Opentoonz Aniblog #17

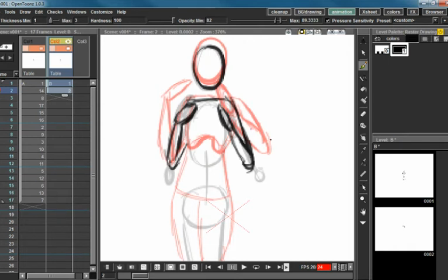Often I stick with sketches or stick figures because this is supposed to be a learning exercise, and I find that too much complication really makes things harder and tends to confuse the learning process,
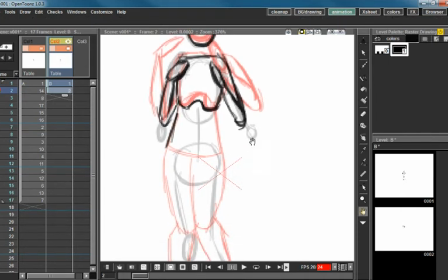because you're so busy looking at detail that you miss the bigger picture of what you're trying to do.
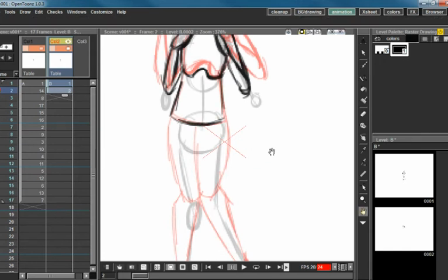So I'm going to kind of turn her waist a little bit here, because I feel like she's kind of dragging her knees in a little bit.
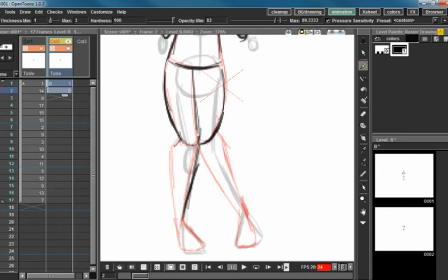And to that effect, I'm going to pull this leg down slightly. I'm going to keep the foot exactly where it is, but I want to just pull that leg down a little bit.
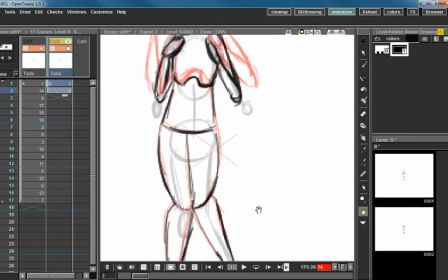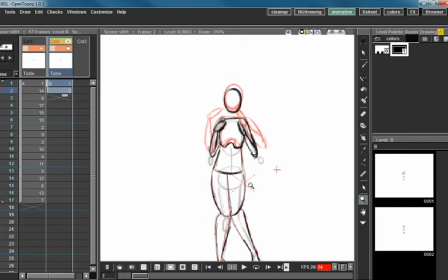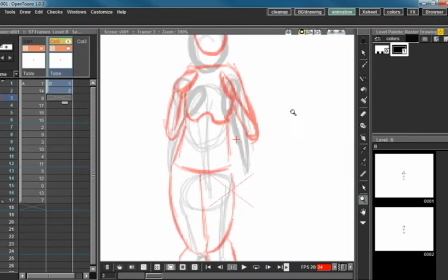And for 3. Our lovely shoulders have come far down.
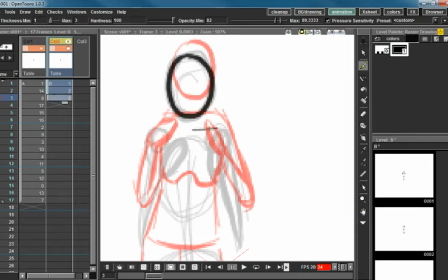We want our head to be in the place it ought to be. And I probably should be doing
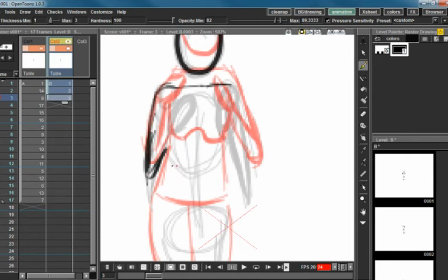a neck, huh? I'll mess with that in a sec.
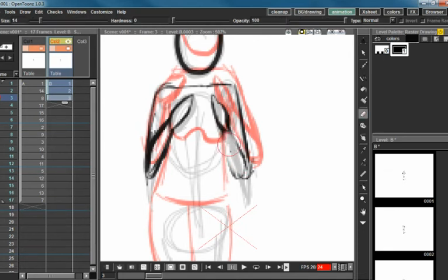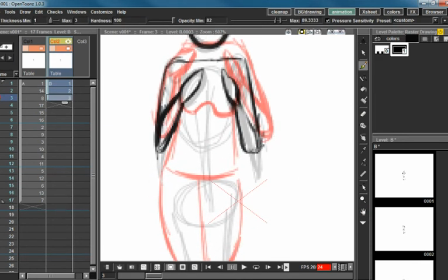So, got a question for y'all. Do you make sound effects when you're animating? Because that's something I've noticed I do, like, whether it be just like ridiculous breathing, like or just,
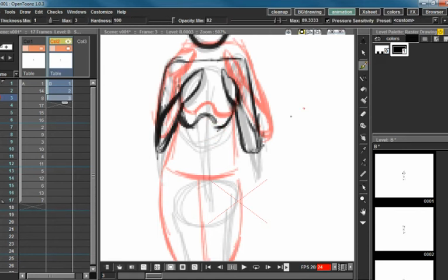it may just be that I'm weird, but I'm just curious if anyone else does that. Let me know in the comments.
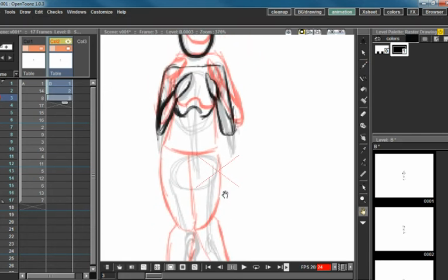I'd love to hear what weird things everybody is doing that's not just my own silliness. I'm gonna go ahead and pull this down here, because if you notice, he's up, down, up, down. The shoulders have come down some, so I'm making the waist come down as well.
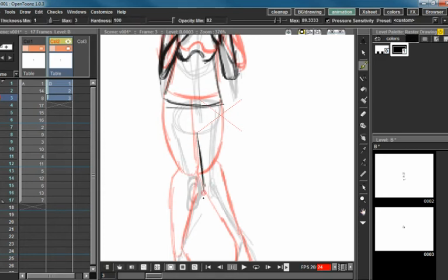And the knees all the way down here now, so I'm gonna go ahead and pull this down a little bit.
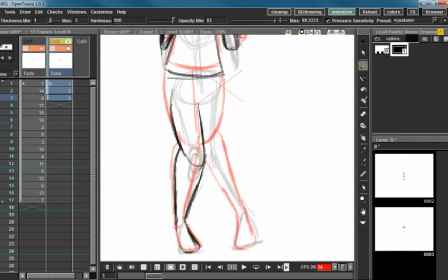Same goes for this leg.
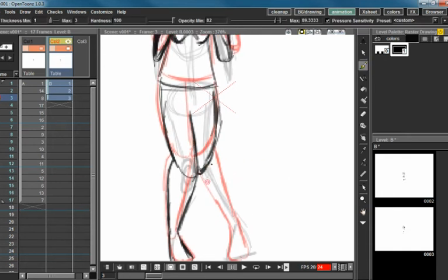And I love the kind of position where your legs are together. It's really easy because it's one nice solid shape. Yeah, that position rarely lasts long.
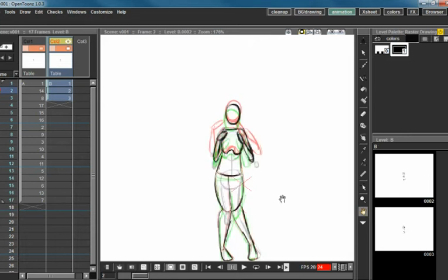So we're gonna go ahead and save this and then kind of turn off onion skin and flip through our forms. Yes. My arms are getting smaller, I believe. So I'm gonna go ahead and I'm gonna just pour this out a little bit.
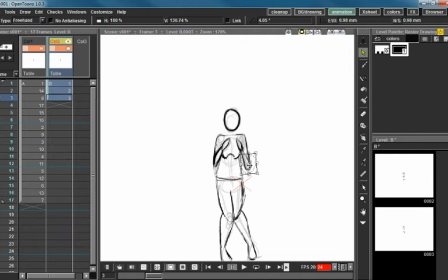Just to lengthen this arm slightly. It is ideal to just draw it correctly the first time, but if you are just doing like a sketchy or a practice, it's okay to have some blurry areas.
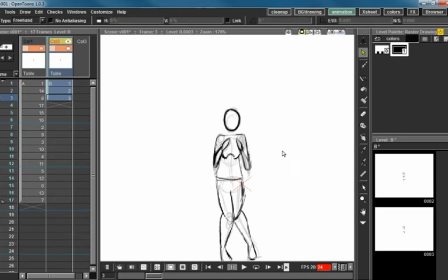Unless you're practicing cleanup, then definitely don't have some blurry areas. In this case, I can just kind of go over it with a brush again, and it kind of defines the line enough for my purposes. But if you look, we're getting kind of a mostly consistent
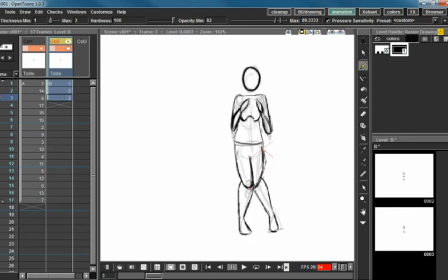shape to these legs and those arms here.